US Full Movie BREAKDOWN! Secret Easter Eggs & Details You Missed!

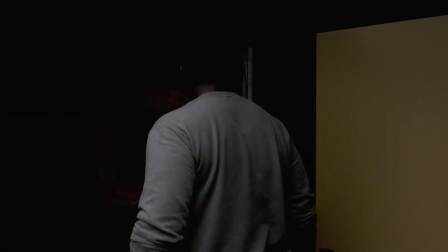Also notice that from this point forward in the movie, it shifts into real time.
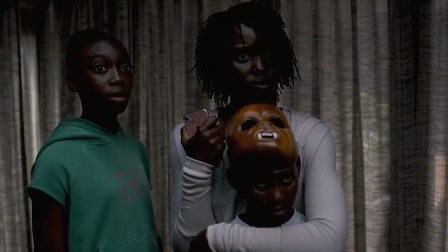There's more fluid shots shot from a steady cam, fewer cut edits, and more whip pans over to other characters like you're turning your head.
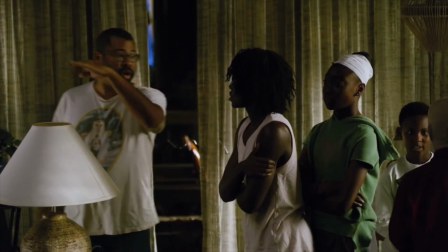Peele wanted to subliminally signal to the viewer that we are trapped in an authentic home invasion that's unfolding in real time.
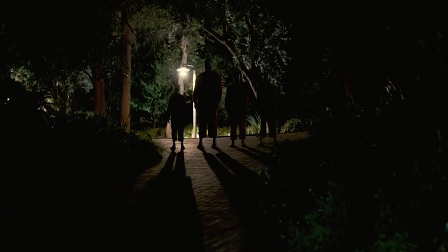The Tether family forms a line mirroring the 1111 shapes, and Gabe confronts them, but they never respond.
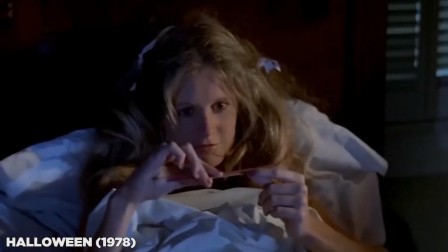Peele wanted this to evoke the scene in Halloween when Michael Myers is under the ghost sheet and he doesn't respond to any of the questions, with each unanswered question increasing the anxiety that something ain't right.
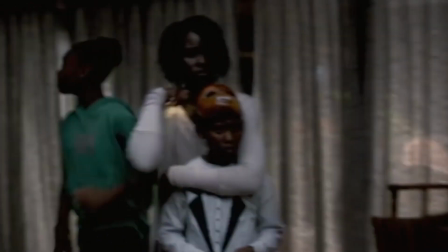Gabe asks Jason to go get the bat, and Jason asks, "What bat?" Maybe again, tether ref.
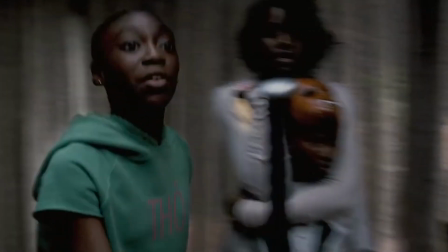He doesn't know what things are, but Zora grabs it and notice that she's now wearing a shirt that says "tho" or "the."
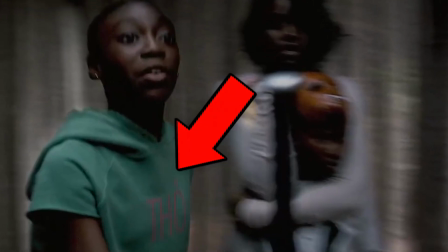Forgive my pronunciation, but this is Vietnamese translating to rabbit. Red whistles the itsy bitsy spider again as she finds the key under the rock, signaling that she is the little girl who whistled this earlier, and she remembers where the key is kept because this vacation house used to be hers.
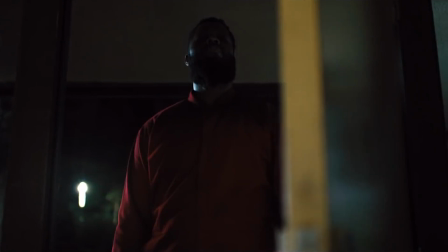Now, the doubles of this Tether family include Red. The father is Abraham, might be named after Abraham of the Bible, whose children will inherit this earth.
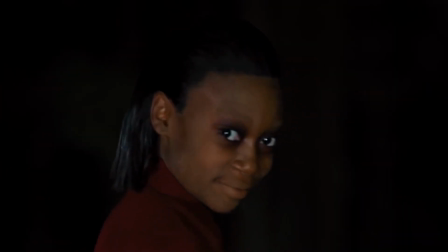Their daughter is Umbrae. It's a Latin word. Umbra is the fully shaded part of a shadow, like part of the earth or the moon that's covered by an eclipse. Umbrae is the plural form, so her name literally means second shadow.
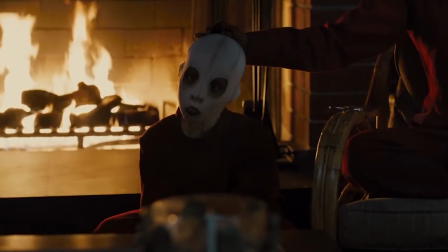And the son's name is Pluto, the Roman god of the underworld.
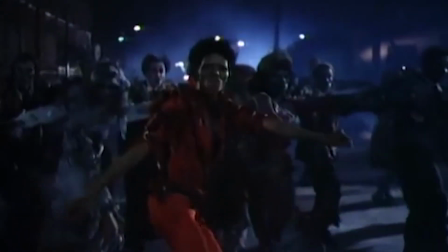Now, they wear red jumpsuits, and this is meant to evoke Michael Jackson in Thriller, also the inspiration for the one glove, though Peele has also mentioned that Freddy Krueger and O.J.
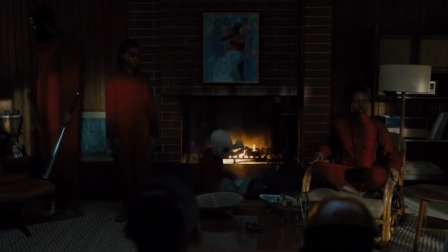Simpson were famous for their gloves. And according to the movie's design team, the Tethers mass-produced these jumpsuits themselves.
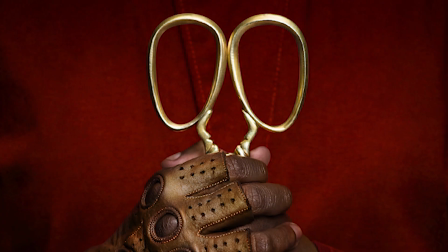As for the scissors, they're also symmetrical, with Peele describing how they're made up of two parts,
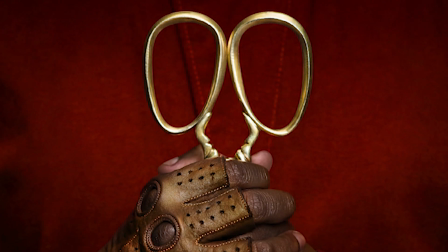and they lie in this territory between the mundane and the absolutely terrifying.
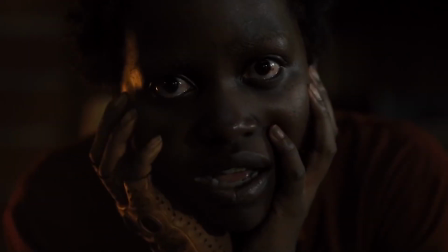Now, when Red moves, she scurries around in right angles, because that's how she moved down in the tunnels. It's laid out in a 90-degree grid. abrupt turns also evoke the memorable abrupt turns by the sprinting groundskeeper in Get Out. Her abrupt
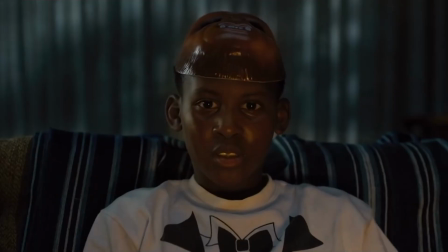Notice that Jason is the one to recognize who these doubles are.
It's us.
Now, if he is actually his double, he would understand who they are.
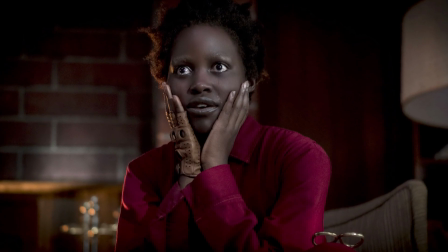Then Red begins to speak, and her voice is cracked and strained, a nod to the damage of her windpipe as a girl, and the fact that she never needed to talk down there.
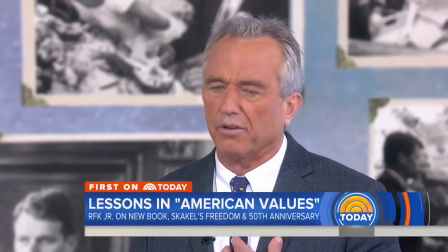Lupita Nyong'o based her voice reportedly on Robert F. Kennedy Jr., who suffers from spasmodic dysphonia.
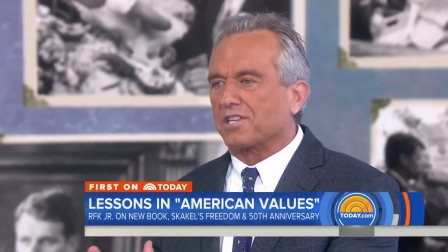Neither the press nor the police want to investigate somebody who is not a member of my family.
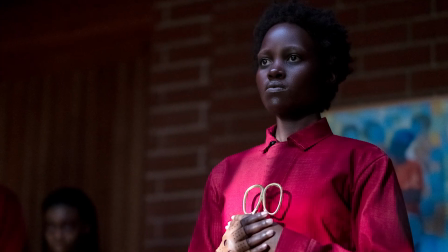And she tells her story.
Once upon a time there was a girl, and the girl had a shadow.
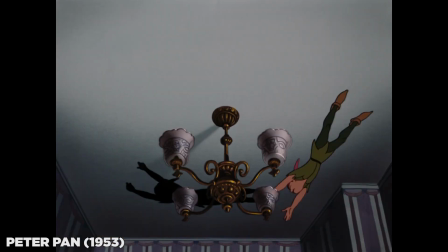Now this shadow description evokes Peter Pan, who wrestled with his shadow, a mischievous shadow, had a mind of its own, but was still tethered to Peter.
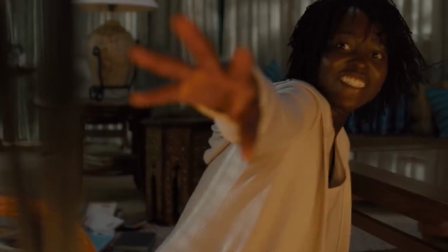They shared their existence.
Red has Adelaide handcuffed to the coffee table, the first step of her revenge for when Adelaide handcuffed her to the bed frame in the tunnels when they were girls.
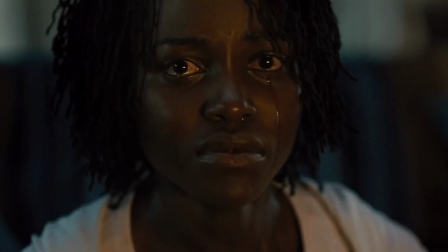Red explains to Adelaide that her plan is the untethering, and she presses her face against the glass of the coffee table, cracking it.
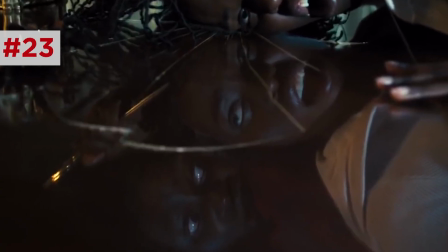This shot lines up Adelaide's face with her reflection as the two cram into each other.
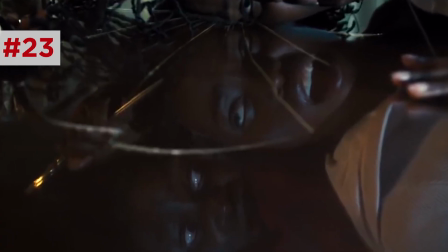The mirror glass barrier between them breaks, the same way the barrier between these two women is broken.
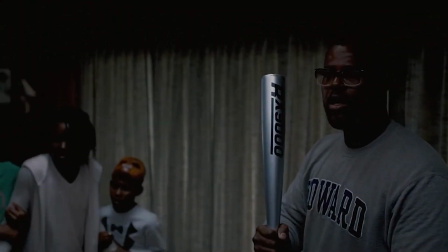As the Wilsons fight against and they flee their tethers, we jump over to the Tyler house, where they are attacked by their tether family.
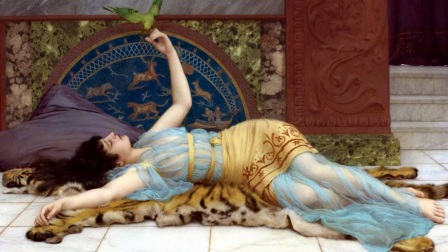They're named Tex, Dahlia, Io, and Nyx. Io is a name from Greek mythology, and Nyx comes from Germanic mythology, a half-human,
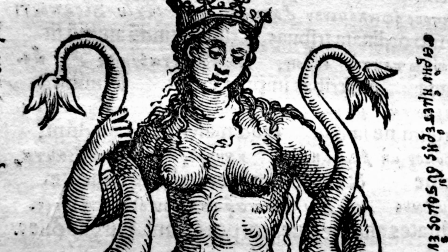half-fish water being that lives in an underwater palace that might connect with the twins telling Jason to pee in the ocean.
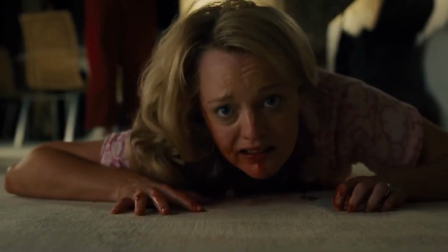But Tex is an even more interesting name. And notice how the Tyler's death is set to the Beach Boys' Good Vibrations.
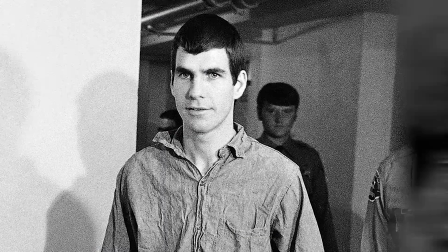Tex was the name of the right-hand man to serial killer and cult leader Charles Manson, who knew the Beach Boys personally, wrote a song for them.
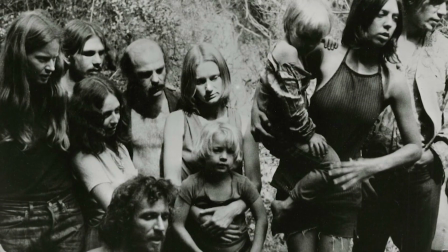And of course, Manson and his whole cult family murdered several victims by invading their homes, just like this.
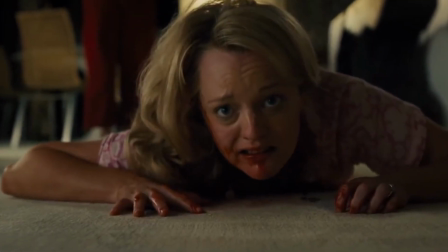Kitty cries out to Ophelia for help, Ophelia being their version of Alexa or Siri.
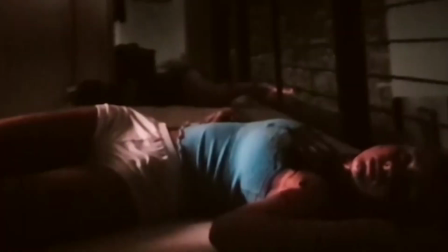Ophelia is a Greek name deriving from the word meaning help. The twins' slaughtered bodies in the hallway upstairs could be a nod to The Shining,
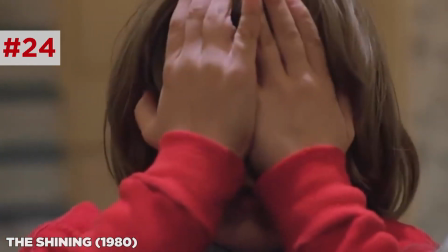the famous shot of the Grady twins, whose bloody bodies Danny sees suddenly in a hallway in the Overlook Hotel.
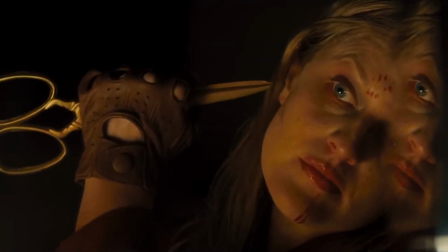Now, Kitty's tether, Dahlia, doesn't kill Adelaide, which is interesting. It looks like each of the tethers only want to kill their doppelganger. Notice how she's more interested in putting on Kitty's makeup, looking in the mirror.
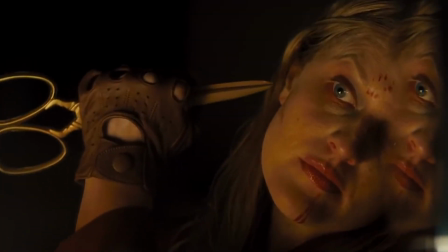She's mirroring Kitty's vanity. Also, she cuts her face. Ugh. She's mirroring the plastic surgery that Kitty received. And the cutting could also be a nod to Dahlia's possible namesake, the Black Dahlia, the case in which a woman's face was mutilated.
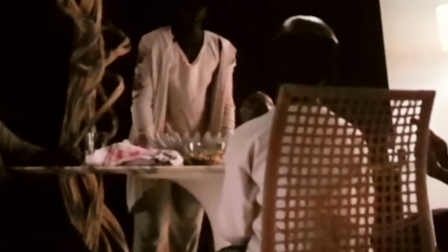After the Wilsons kill the tether Tylers, they sit shocked at the table. In front of Jason, notice the bowl of Fruit Loops.
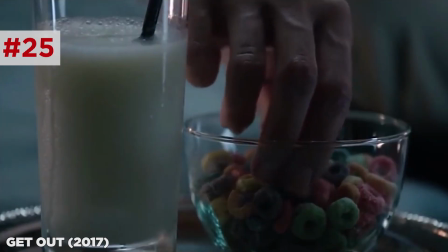It's another nod to the memorable scene in Get Out. They escape in the car, Zora's behind the wheel.
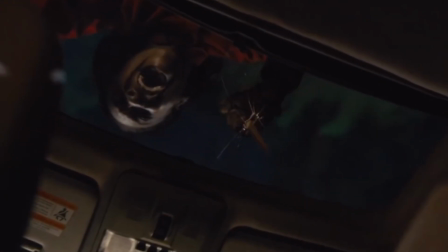She ends up fending off the attacking Umbre by distracting her with windshield wipers and launching her off the car.
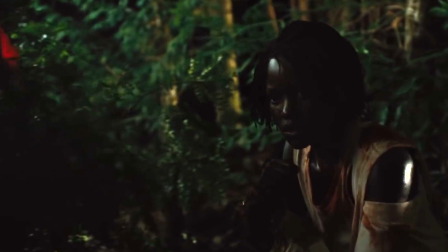Adelaide goes to check on the girl, finding her mangled body in the tree, and notice how Adelaide reacts with sympathy. She tries to calm the girl as she dies. That could be because, as a tether herself, she feels a connection with her.
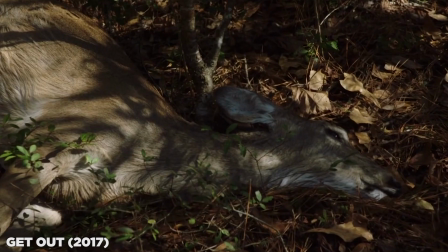You might also see how this moment parallels Chris going to check on the deer and Get Out, parallel runaway victim that he feels a bond with.
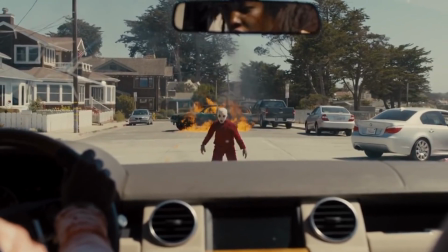The next morning, the Wilsons find their car on fire, with Pluto luring them into a trap. You'll notice in the second half of the movie that Adelaide's white clothes are covered in blood.
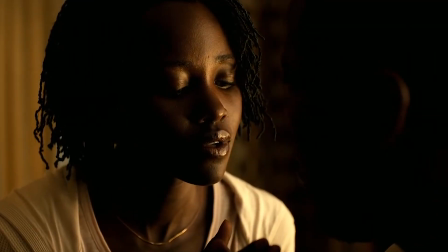Throughout the film, her clothes transition from pure white to red to reflect the revelation that she is actually her tethered self, Red.
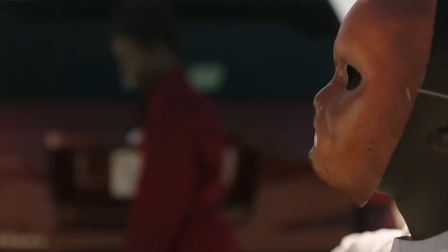Jason lowers his mask and says, "It's a trap." And even though this is Chewbacca, there's no way this isn't a reference to Admiral Akbar.
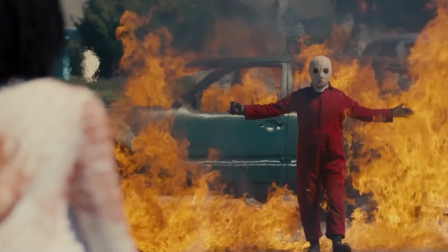It's a trap!
As Jason backs up and tricks Pluto into burning himself, Adelaide says no. Like with Umbre, she feels a connection to this kid. Red snatches Jason and lures Adelaide down into the tunnels.
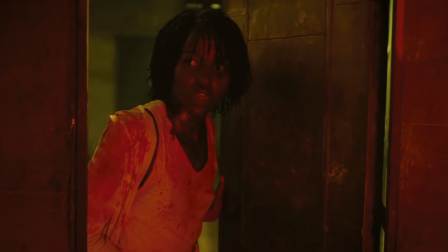And notice how the first thing Adelaide sees before venturing down the rabbit hole is another white rabbit.
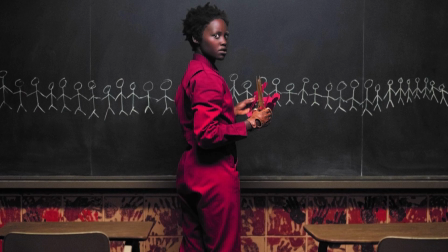Down in the tunnel classroom, Red explains her plan and what her whole existence was in the tunnels.
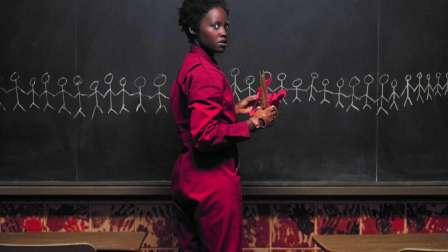And we see how she used the cultural influences that she remembered the moment she got trapped down there. Thriller and Hands Across America. She used these to stage her uprising. And she says the words, "It's our time now," which is another nod to the Goonies, Mikey's big speech to rally his friends in their tunnel.
Down here, it's our time. It's our time down here.
As Red talks, Peele frames her with Adelaide creeping up behind her so that both are in focus.
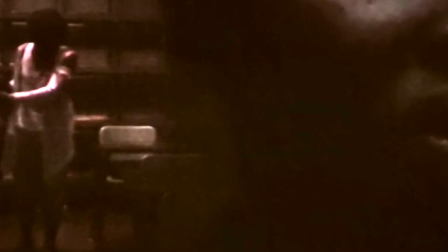It creates this unnatural visual in which neither woman takes greater priority than the other. They're finally on equal ground. And this final battle plays out like a ballet. Composer of this film, Michael Abels, used the notes of I Got Five on It, but he took inspiration for this composition from Tchaikovsky, composer of the Nutcracker. On the track list, this song is called Pas de Deux. Real sorry about the pronunciation. It means duet.
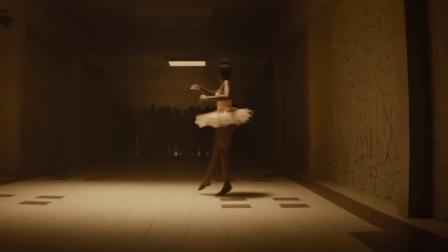It's a reference to Tchaikovsky's Pas de Deux in the Nutcracker. During this ballet battle, Red uses her expert choreography to remain in the shadows.
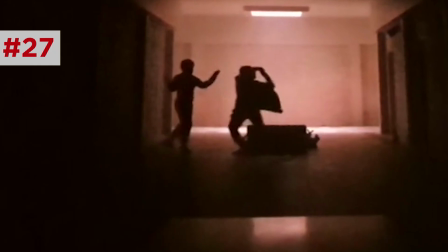It creates this visual of Adelaide literally fighting her own shadow. But in the end, Adelaide is victorious.
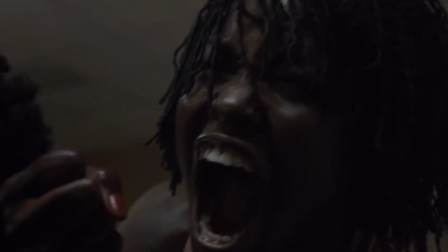And as she kills Red, she lets out this primal, animalistic scream. This is her true Tether self emerging finally.
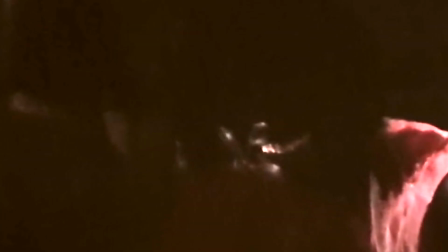But then she looks right at the camera and gives us this creepy smile. This smile is echoed in the final shot.
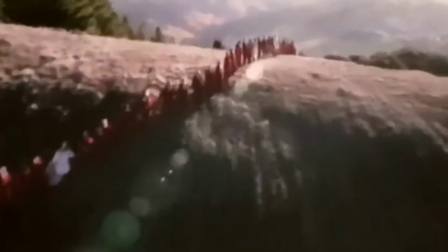As Adelaide and the family drive in the ambulance over the hills past the human chain of tethers, Adelaide locks eyes with her son, Jason. And then, as the sequence reveals that she is in fact the true Tether, she leaves us again with a snaky grin.
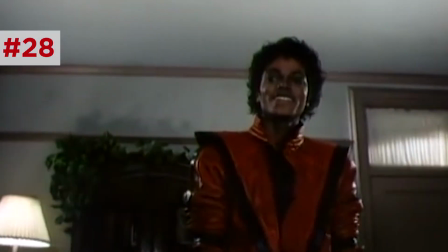Just as Red's master plan was inspired by Thriller, so is this moment. The final shot of that music video showed Michael Jackson in this seemingly happy ending,
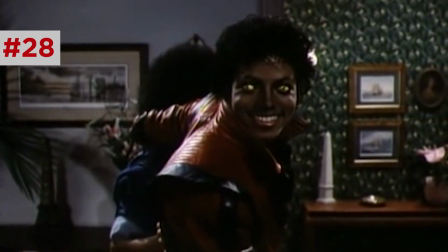turning back to the camera with an ominous smile, hinting that he is actually the villain and evil has triumphed.
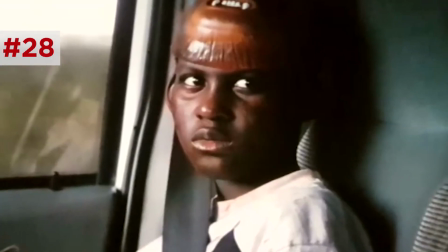And if you believe that Jason is also his tethered self, the underground has triumphed over the surface world here as well.
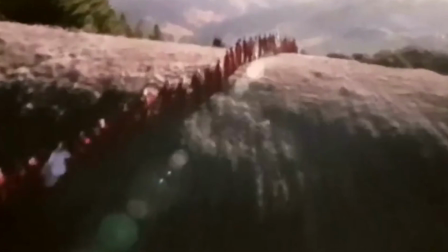There are many ways we can interpret this final image of red-suited tethers victoriously lining the countryside, politically, socially. But the revelation of Adelaide's treachery suggests that the hero we see ourselves in might actually be the villain we should fear. Comment down below with your favorite moment from us, and follow me on Instagram and Twitter at EA Voss, and subscribe to New Rockstars for deep dives into everything you love.
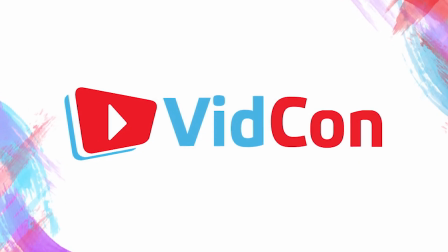And if you plan to go to VidCon this year, we would love to join you, so please tweet at VidCon to let them know that you would love to see us host a panel, live show, meet and greet. Come on, let's be friends. Thank you for watching, and in case you were wondering, I'm the normal Erik.